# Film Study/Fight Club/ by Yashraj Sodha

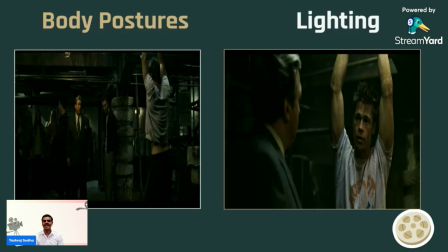4:04 And Tyler Durden is standing like he's empowering him, or he does not care about what the owner of that building says, or whatever he is there about. He doesn't care about that much. He's just standing there, fearless. So it shows the fearless character of the Tyler Durden.
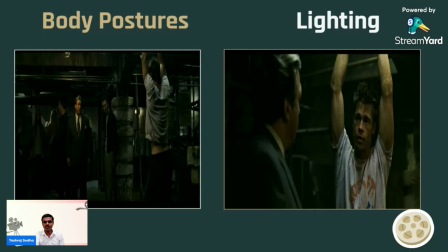4:23 And in the you can first frame, you can observe the narrator how he is standing. So you can see that lightning and body posture.
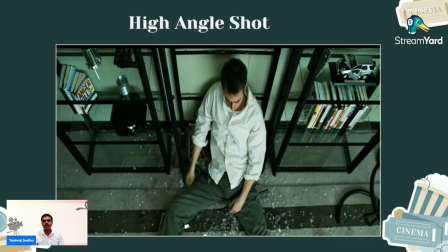4:34 In high angle shot, you can find the main narrator is sitting there, breaking all the glasses of that cupboard or table. So it also suggests, gives the depth of the narrative,
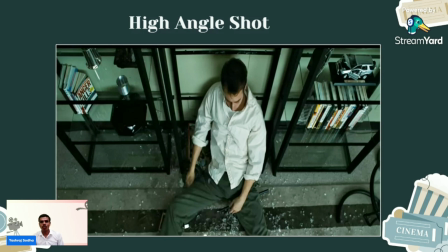4:48 that it suggests that he's also breaking the role of corporate job, or the capitalistic society or capitalistic world, like corporate job he is breaking. So you can find what is happening.
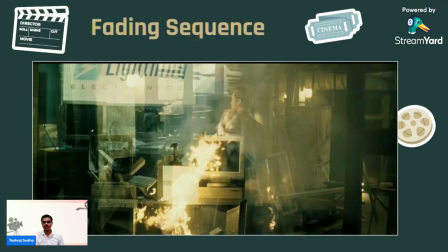5:00 In the fading sequence, you can find like in the firstly there was some fire in the electric shop, and in the next scene we can find the Tyler Durden giving the speech about this whatever happenings around in the movie.
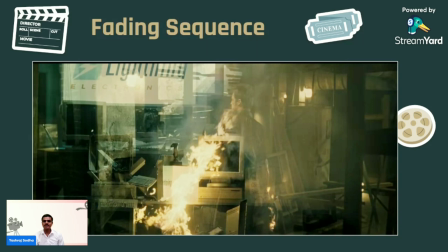5:15 So we find it is like the flame which is burning inside the narrator. It is himself, the Tyler Durden. It represented as Tyler Durden. So it shows that, and we can interpret in this manner. So in the fading sequence, we can observe that. In this frame, you can see that.
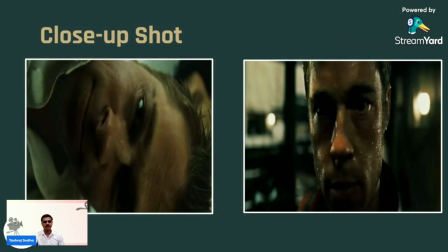5:30 In the close-up shot of the Tyler Durden tense shot, like he is also breaking the fourth wall and talking to the camera directly to the audience. So it shows like the character depth of the Tyler Durden. So you can observe that close-up shot. Colors used in narrative.
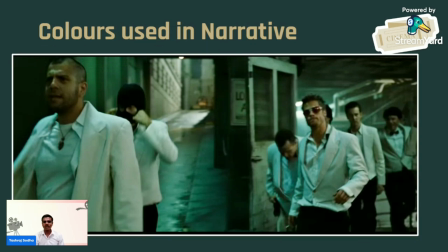5:49 If we see that like all the uh, people are wearing a white suit, so it shows the mentality of Tyler Durden or the narrator. It is spread across all the characters. So now all are thinking in the same manner how Tyler Durden or the narrative thinks. So you can interpret that in this manner.
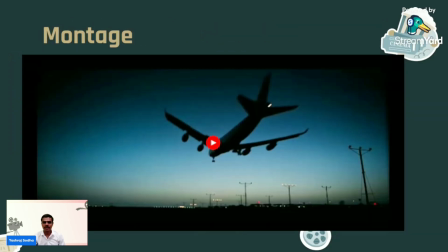6:07 In this montage sequence, you can find like a narrator is visiting different places while in the short period of time. So it shows like how much days he has given to finding the Tyler Durden, which is he himself.
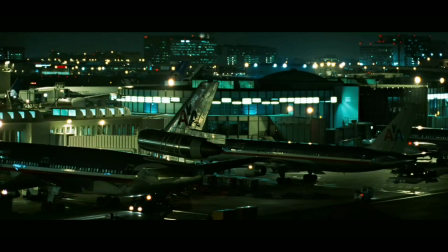6:21 So you can find in this montage sequence. Let's see that.
Tyler had been busy, setting up franchises all over the country.
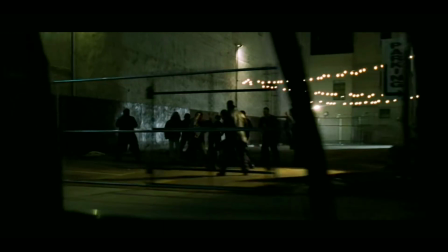6:32 Was I asleep? Had I slept? Is Tyler my bad dream or am I Tyler's?
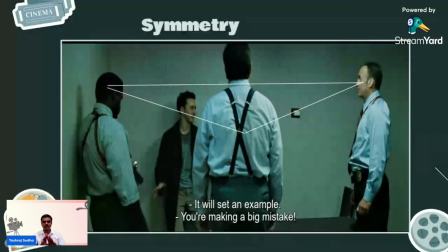6:42 In this frame, you find the very good symmetry, use of symmetry. Like three of the characters, three of the officers are empowering or giving the powerful position to the main narrative. He is like very fearful and like very fearful manner. And these three are in the body posture.
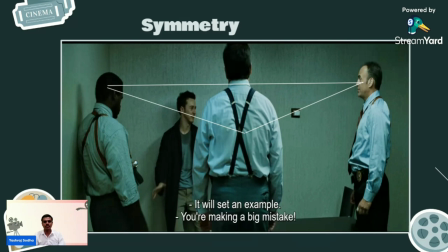6:59 You can also observe, and the triangle shape you can also see, and the three of the officers, and the uniform you can also find, and the camera angle you can also observe. So like the narrator is as a low angle, and the three of them are like above him.
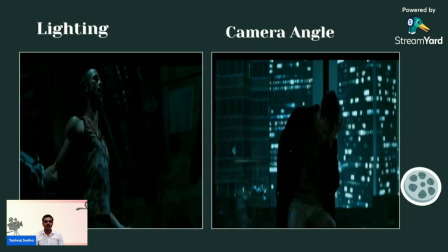7:14 So you can also interpret in this manner. In these two frames, you can also observe the lighting and the camera angle. In this first frame, you can see the Tyler Durden how he's standing. He is like giving a powerful, like in the character of Tyler Durden, you can find throughout the movie.
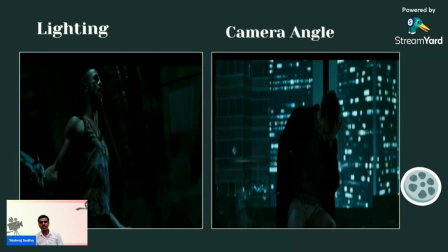7:32 He's very powerful character. So it shows like in the low angle camera angle, and you can also observe the protagonist how he is in his body posture. You can also observe. So he's like this. So it shows like he's not that much confident about, and the lighting you can also observe like the in the background of the Tyler Durden,
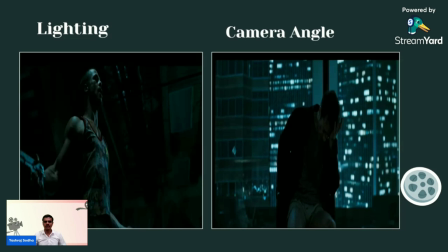7:51 there is a black, and his the body posture and the spreading of the wide uh, torso you can observe that.